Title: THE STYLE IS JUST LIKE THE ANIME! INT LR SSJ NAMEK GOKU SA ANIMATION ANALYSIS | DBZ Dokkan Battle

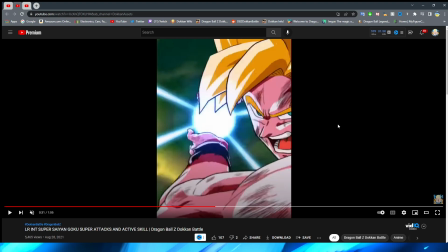1926s
like a dark outline around it and then maybe a little bit of like you know a border around that right this looks like a ball of energy and
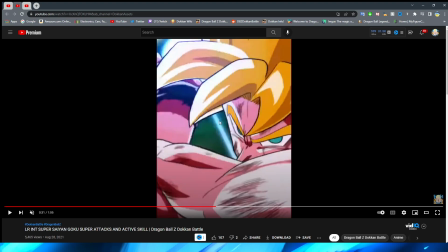1935s
with the light sort of reflecting off and dissipating off of the ball right they nail it for this for sure we have a really cool
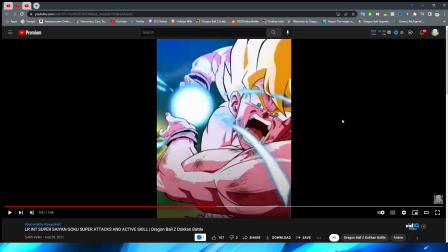1944s
shot here of it zooming in on goku burying his face in his arms before of course we get the uh the iconic dokka metal face Of course, the GoBros, right, have this, and Vegito also have this face, too.
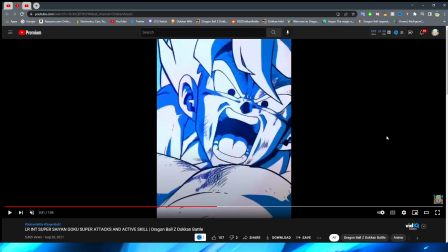1956s
It's kind of funny that, you know, you see this so commonly in essays, but I guess it's just because they're all characters that look the same and are Goku or Goku-related.
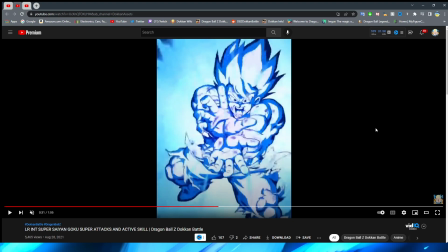1964s
But we have a very nice shot where you are sort of inside the Kamehameha. I love the blue effects on this. I love the lighting. I love that the white as well is sort of in the middle, and it gets more blue as it goes out, which makes sense because, of course, the center of a Kamehameha is white.
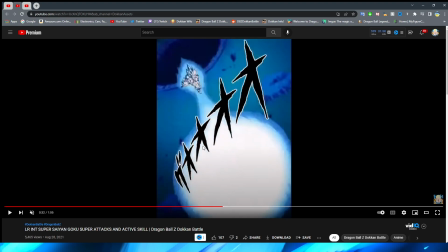1980s
This very nice shot here. We have it flying away from Goku here a very cool Shape as well on the Kamehameha.
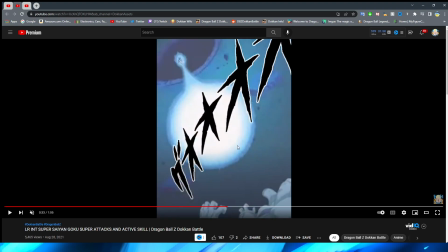1988s
I think they did a great job of that as well It's really cool too that the ground is also, you know, has this sort of full color You can kind of see the different colors on the ground still But they're obviously covered with a tint of blue.
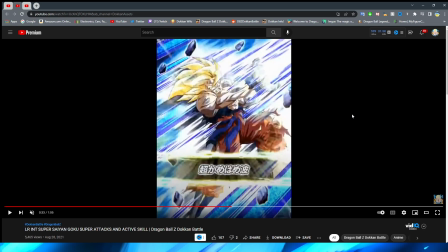2001s
They nailed the coloring for sure So of course we have the transition into the card art here now interestingly enough I know some people may know this little factoid, but on global the card art for the TUR I don't remember if they changed it because I think it was technically a bug where
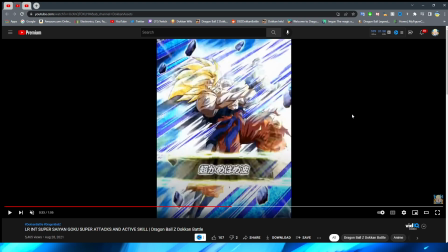2017s
like the Asset of the effects were layered above the card art, but at one point if it's not still there Goku is actually fully blue and that the TUR card art itself He wasn't colored in the normal color like he is in here which to be honest if they would have kept that
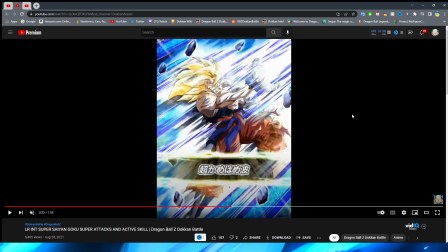2035s
and especially for the animation section of this I almost would have loved that even more because obviously that would sort of emphasize you being inside the Kamehameha even when they're showing the card art which is obviously something that they don't usually do the only way that they incorporate the card art really into
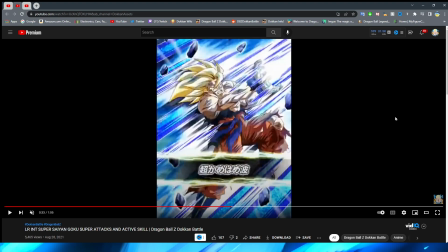2052s
the super attack is if it like matches the pose that the character just took in the actual animation right it's cool when they do that but that certainly would have been nice to have this card be full blue um in the like little essay showing of it here okay so moving past this
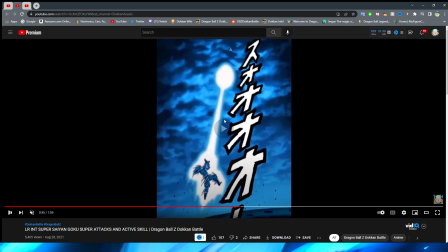2069s
now we of course have a very nice back shot of goku here flying this up to the sky by the way the clouds here oh my gosh the clouds look so perfect dude like it literally looks like an oil painting or something like that looks very very nice if i do say so
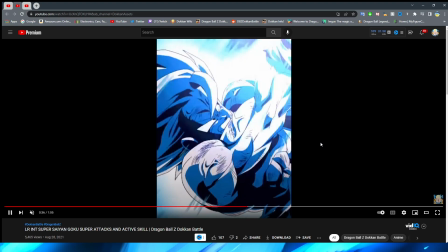2085s
myself this shot of course super iconic looks great very very stylized to the Namek Saga again all the minimal movement is at play here and
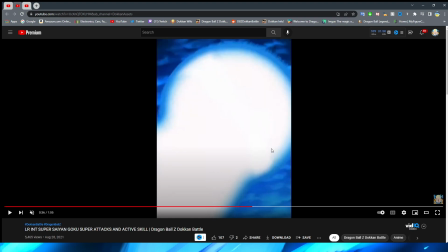2093s
a very interesting movement I wanted to note this too at the end with the Kamehameha here they sort of have it like come up and then the outline
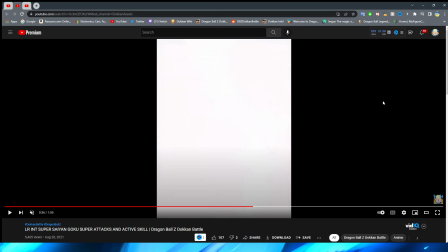2102s
glows brighter and then it sort of expands to cover the screen which is interesting instead of just having it like move all the way
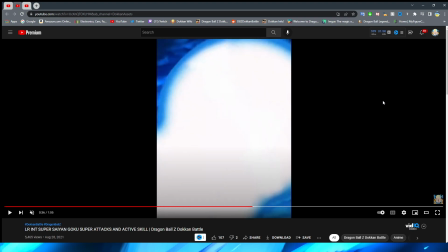2110s
up they sort of have it grow to take over the camera I think that's a really interesting perspective for them to take you also have what i assume is
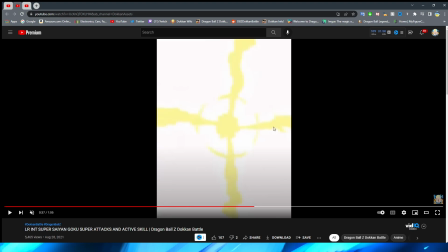2118s
supposed to be kind of like the character getting enveloped by the key here right with these white lines um you have this little spark of yellow here to transition in
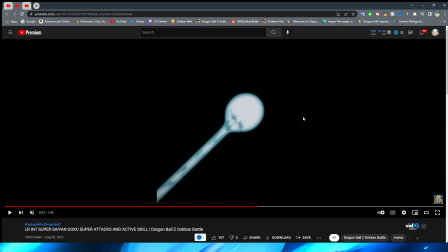2127s
to the beam flying off of the planet here of course flying away into space and the kamehameha looks very very nice here a
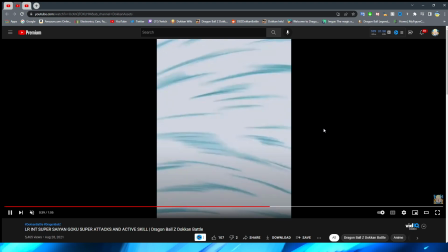2135s
very cool perspective as well um and oh you know what i you know i love when they do stuff like this i
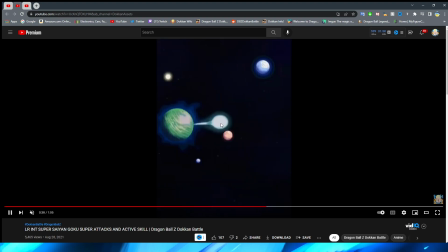2142s
really wish they would have followed through with it all the way but you have it come off the planet and then the camera sort of follows it and it goes into
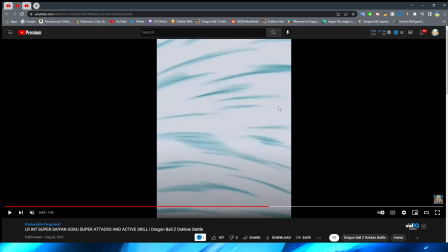2149s
it sideways right whereas now you can sort of see the side of the kamehameha energy as it sort of fades out
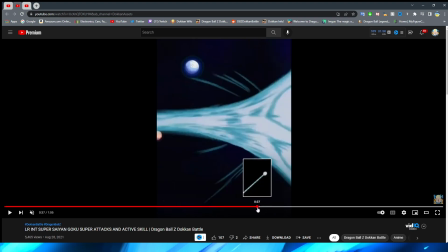2156s
from the shot it would have been really cool if they would have followed through all the way and as this sort of shot forward right you then would have been able to